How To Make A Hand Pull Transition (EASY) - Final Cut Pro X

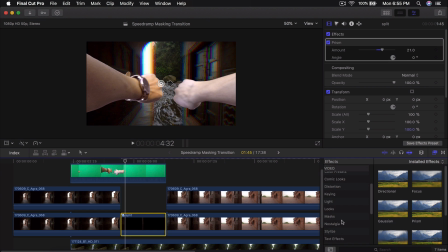[8:28]
Now from this point, I'm going to go into the stylize, I'm going to go down to let's see, I think it's called like, or distort. I think it's in distortion. I'm going to do underwater.
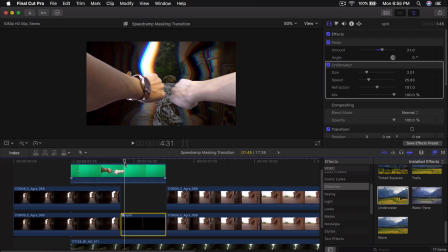[8:41]
I'm going to drag that there. And this just allows you to kind of create like a, kind of like a swirl effect going on. So I'm going to change the refraction here to something like so. I'm going to leave the speed. I'm going to change the size to around here.
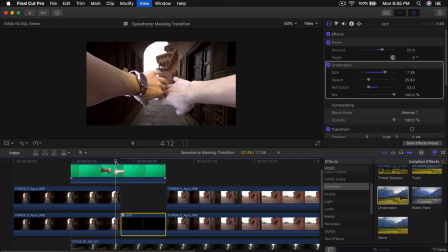[9:00]
So now if I go back and I push play it just makes it look a little I don't know a little bit more organic if that makes sense so it's not so flat and boring it just kind of gives it a little bit more movement called I think it's called light and it's going to be called spot I'm going to drag that directly onto this clip and this kind of changes the the overall color of that
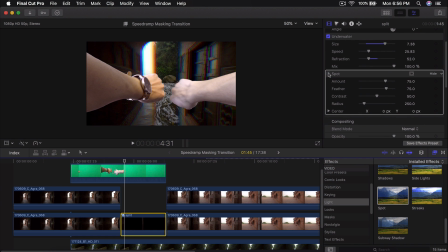[9:19]
particular clip that you've added it to so if we're to disable this you can see the before and after so this is a before and after what the spot does it pretty much darkens everything it kind of color grades it for you. And then it leaves everything but this inner circle unaffected.
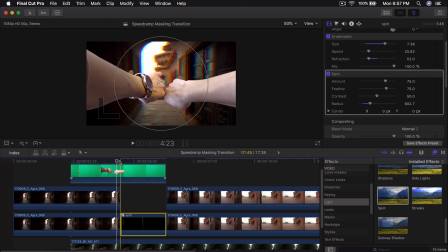[9:34]
So you can increase this to kind of create some emphasis in the transition. So if I were to go back and I push play, this is going to look something like that. But keep in mind, if you do this and you want to color grade your video in the end, it's going to affect it.
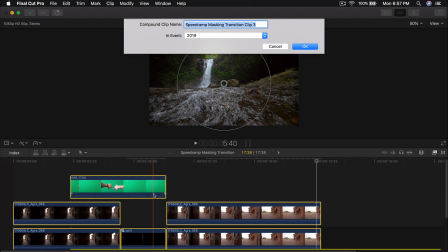[9:47]
So it might look a little bit darker. Select everything. I'm going to hold on option G again. I'm going to name this final.
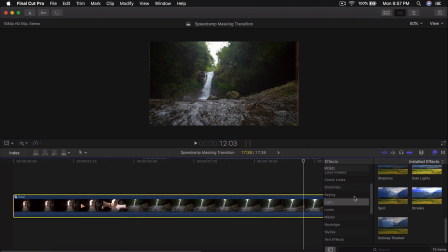[9:55]
And then what I like to do then is I like to add a LUT just to finish everything off so it looks a little bit nicer.
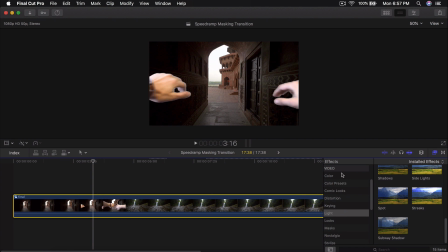[10:02]
So I'm going to go into the, let's see, it's called color. And then we're going to custom LUT and drag that onto that clip.
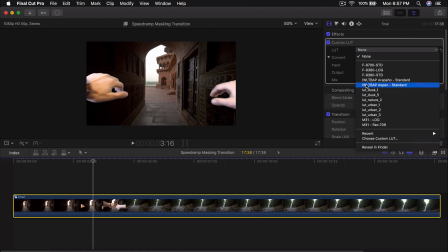[10:09]
And then we're going to change this to the, I guess we can do Aspen. That one looks pretty cool.
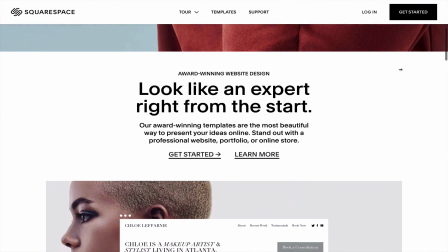[10:14]
Build it, make it, show it, sell it. Head on over to squarespace.com for a free trial.
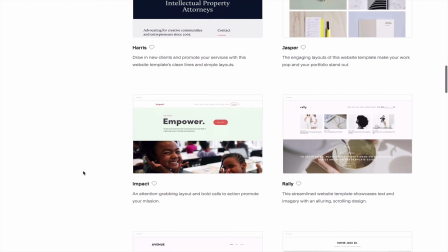[10:20]
Squarespace has award-winning templates so you can build your online presence easier.
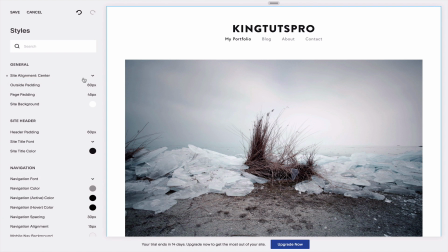[10:24]
Whether a chef or a filmmaker, Squarespace has amazing 24-7 customer support via live chat and email in case you ever need help. Use the offer code KINGTUTSPRO to save 10% off your first purchase of a website or a domain.
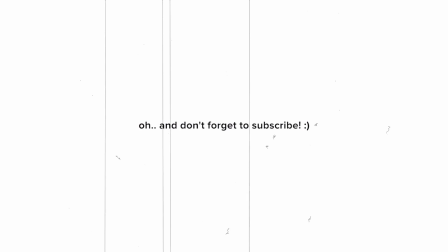[10:38]
I'll catch you guys on my next video.